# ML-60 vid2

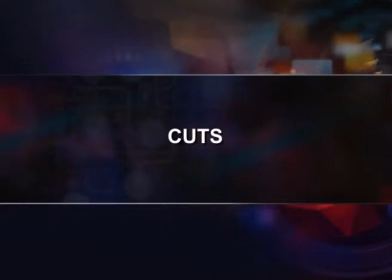Let us go through 8 of these cuts. The standard one. The hard cut is the basic type of cut in editing.
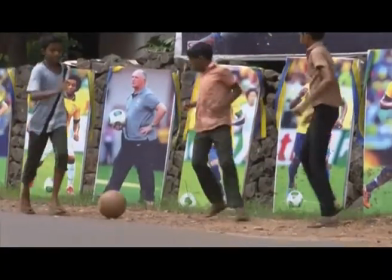This type of cut is utilized when you want to cut from clip to clip without any type of transition,
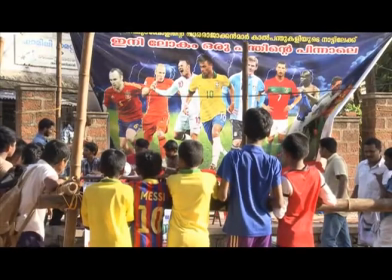or where you cut from end to end of one clip to the beginning of another. The only downside of the hard cut is that out of all the cuts we talk about, this one gives the least amount of visual meaning. Jump cut. The jump cut is a technique which allows the editor to jump forward in time.
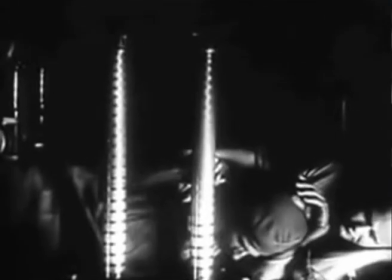We see an early version of this technique in Eisenstein's Battleship Potemkin,
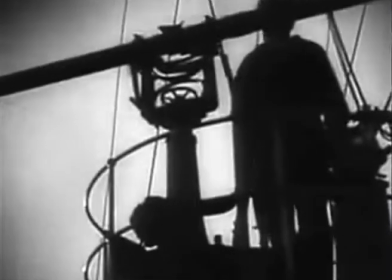where the battleship fires a mortar round and watch the destruction as various angles jump cut from one to another.
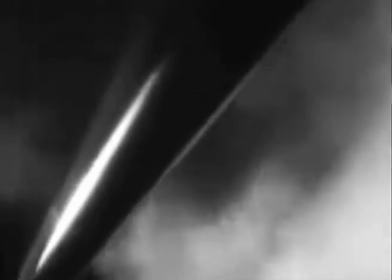In this very early version of the jump cut, contemporary audience were introduced to a new way of time passage in film. It obviously gained traction and is one of the most used types of cuts today, next to the hard cut.
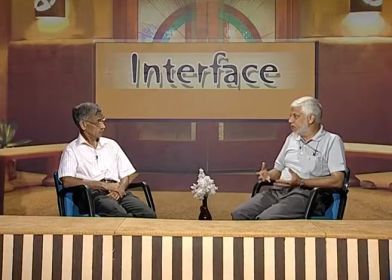Another great place to use jump cuts is during an interview, especially if you film the interview with multiple cameras.
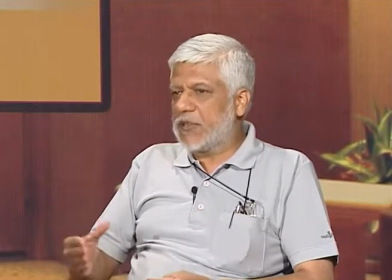This allows you to jump from one angle to the other without it being jarred for the audience.
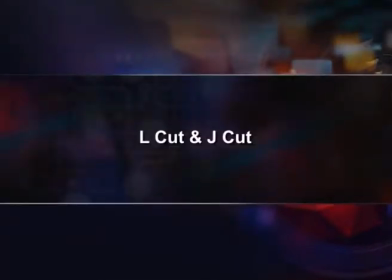L cut and J cut. First, let us talk about the L cut. This editing technique is used not only by narrative filmmakers, but is also a favorite of documentary filmmakers and commercial videographers. What L cut means is that you are hearing the audio from the previous shot, even though we have moved on to another shot. So, the audience is looking at a clip B and still hearing audio from clip A.
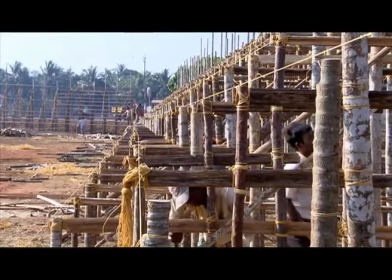What is happening here is that the audience is introduced to the voice, and then we are given the visual information on the environment where the voice is located. This technique will keep your film or video flowing naturally, while also giving your audience much needed spatial information. A J cut is essentially the opposite of the L cut. Here we hear the audio before we see the video. So, the audience is looking at clip A, but still hearing audio from clip B.
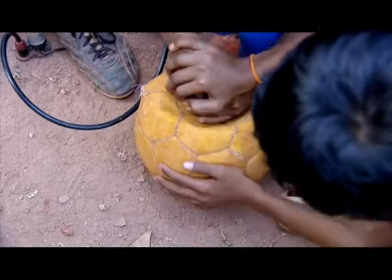If you hear a hubbub or a big applause or anything that creates a festival ambience in Malappuram,
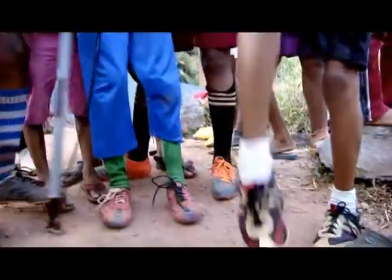it is sure that a ball is taken to ground.
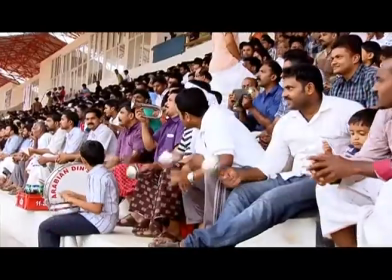This type of cut is used quite often in all forms of filmmaking and videography, but you can see it quite often in content featuring an interview. Cutting on action. The technique of cutting on action is a huge component of, well, action films.
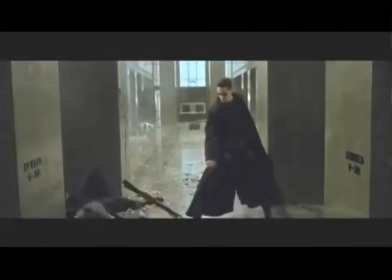Of course, this type of cut can be used on less explosive action as well.
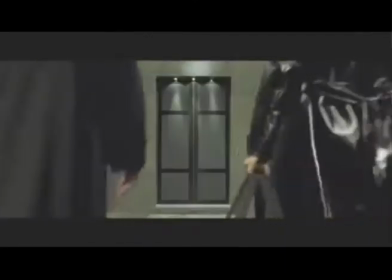The basic idea of cutting for action is that the editor cuts from one shot to another and matches the action of the shots.
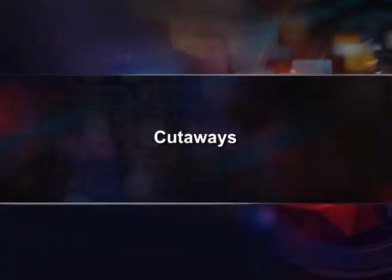Editing is all about motivation. Cutaways. Cutaways take the audience away from the main action or subject.
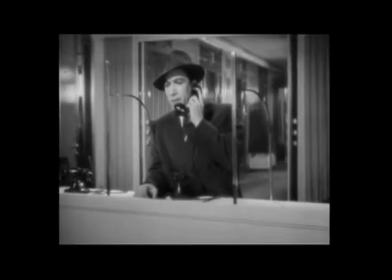These are used primarily as transition pieces to give the
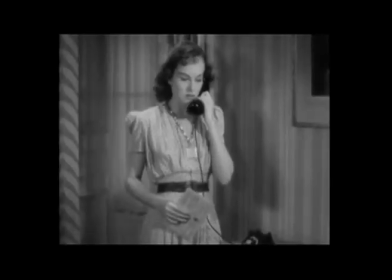audience a view of what is happening outside of the main character's environment. This also goes a long way in helping you emphasize specific details of the mise-en-scene and allowing you to add meaning to them.
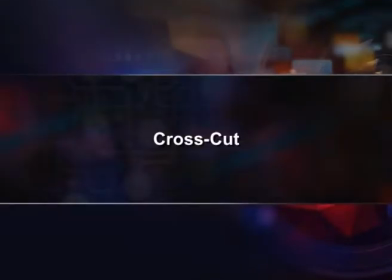Cross-cut.
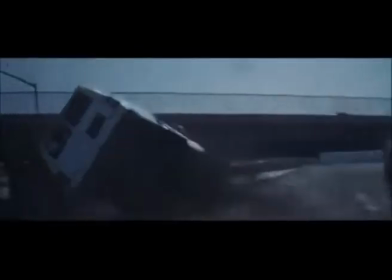The technique of cross-cut, also known as parallel editing, is where you cut between two different scenes that are happening at the same time in different spaces.